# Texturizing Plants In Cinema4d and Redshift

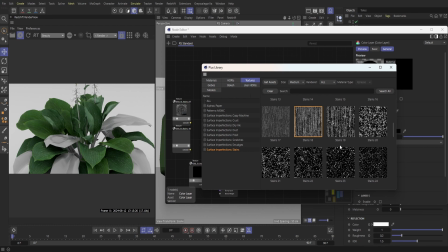244s
So these are kind of cool, and then they do have somewhat larger stains here as well, so that can be interesting, just to kind of create a few different splotches within the leaves there.
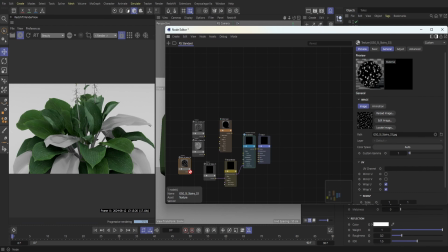257s
So I'm going to just move this down, and I'm just going to plug that into our bump here. And then with this texture, I'm just going to plug this into the color layer.
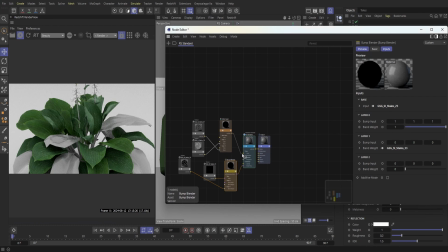274s
And same with this one as well. And then I'm just going to plug that into our material. I'm going to save it real quick. And then I'm actually going to remove that one and then just reattach it.
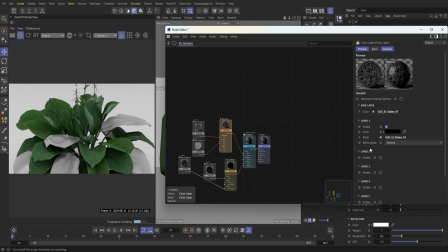291s
But we're going to attach it to our base layer. And then I'm just going to drop down to blend mode, throw in difference here. And then I'm just going to go over to here and we'll try out this nice green here.
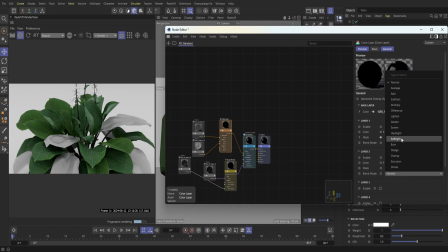314s
And then I'm just going to use difference as well for our blend mode here. You could kind of see the effects within the stems there, but actually let me kind of move this out to the leaves so we can kind of see it a little bit better here.
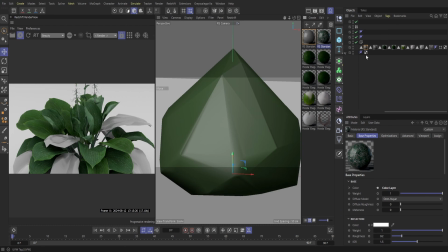All right, so those are some of the textures that we plugged in there.
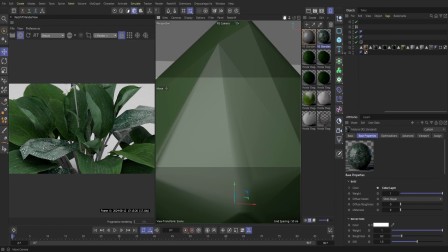342s
So let me just kind of zoom in a little bit more so we can kind of see that a little bit better.
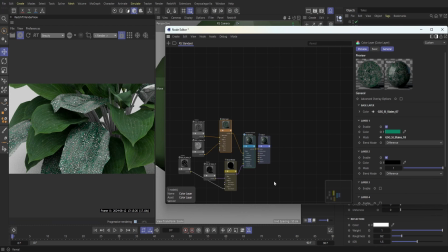347s
So we can see a lot of these textures kind of layered on top of each other. You get these really nice kind of green veins that work down the plant here. And then you have a few of these different white spots as well. So we'll just kind of continue to play around with it and really just hone this in here.
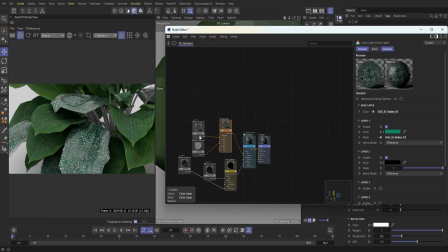368s
Next up, I'm going to go over here and I'm just going to remap this and just kind of see what it's like to rescale this image here.
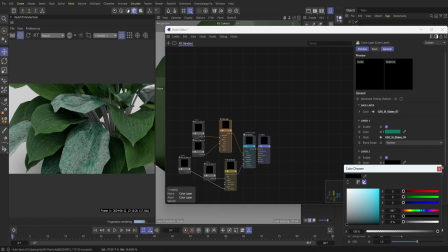379s
And then what I'm going to do is just go down to our layer 2 and I'm just going to change the color just a bit.
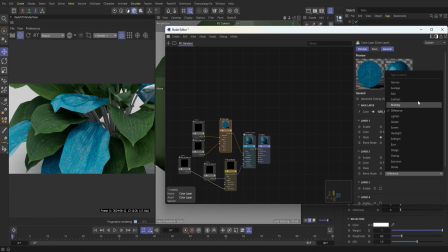386s
We're trying to make this more of a alien exotic plant, and so I want to create something that is very extreme as far as what we're used to, something that, you know, may kind of be either in some sort of other world
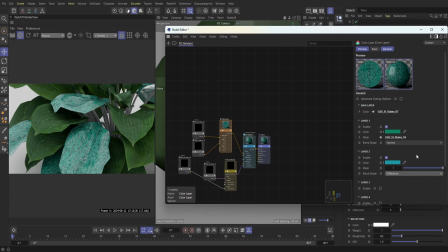405s
or some sort of different place besides Earth here. So I really think utilizing a lot of different blues and greens can kind of help kind of push that out,
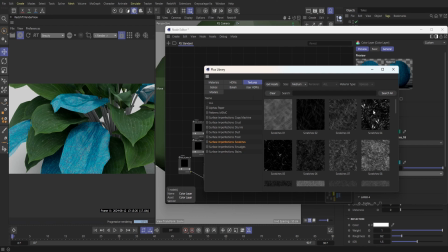416s
especially some of the more vibrant greens and blues that you typically don't find in vegetation very much. So next up, what I'm going to do is just kind of continue layering this. Just going to bring in this color layer.
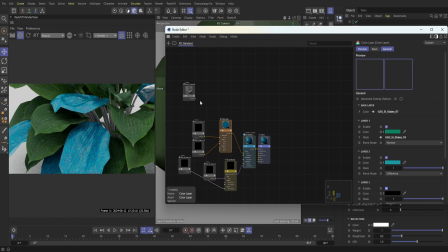430s
I like this because it has almost like a nice burn effect to it. So let me just turn on this color here. And so, yeah, so immediately you get that really nice detail within the texture there.
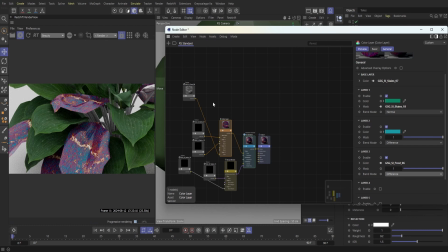446s
And then you have these really cool looking effects now that we kind of layered these on top. You could kind of see that color pop in. So immediately that is a pretty cool base as far as colors go.
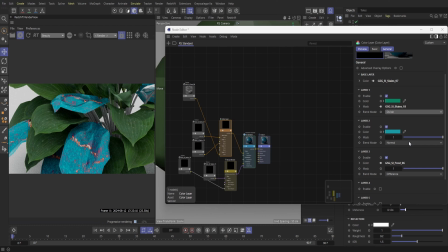465s
I definitely want to kind of keep that burn look within the leaf there. I think that's a really cool texture or just kind of image in general to have onto the plant.
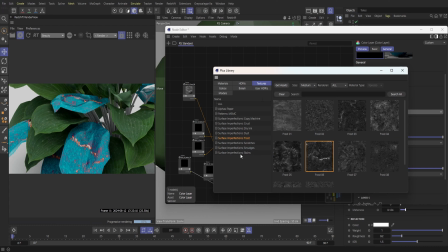476s
I mean, it kind of insinuates that more exotic look. I think having more aspects like that would be really cool. So let me just go back in here and let's look at some of these bigger stains here.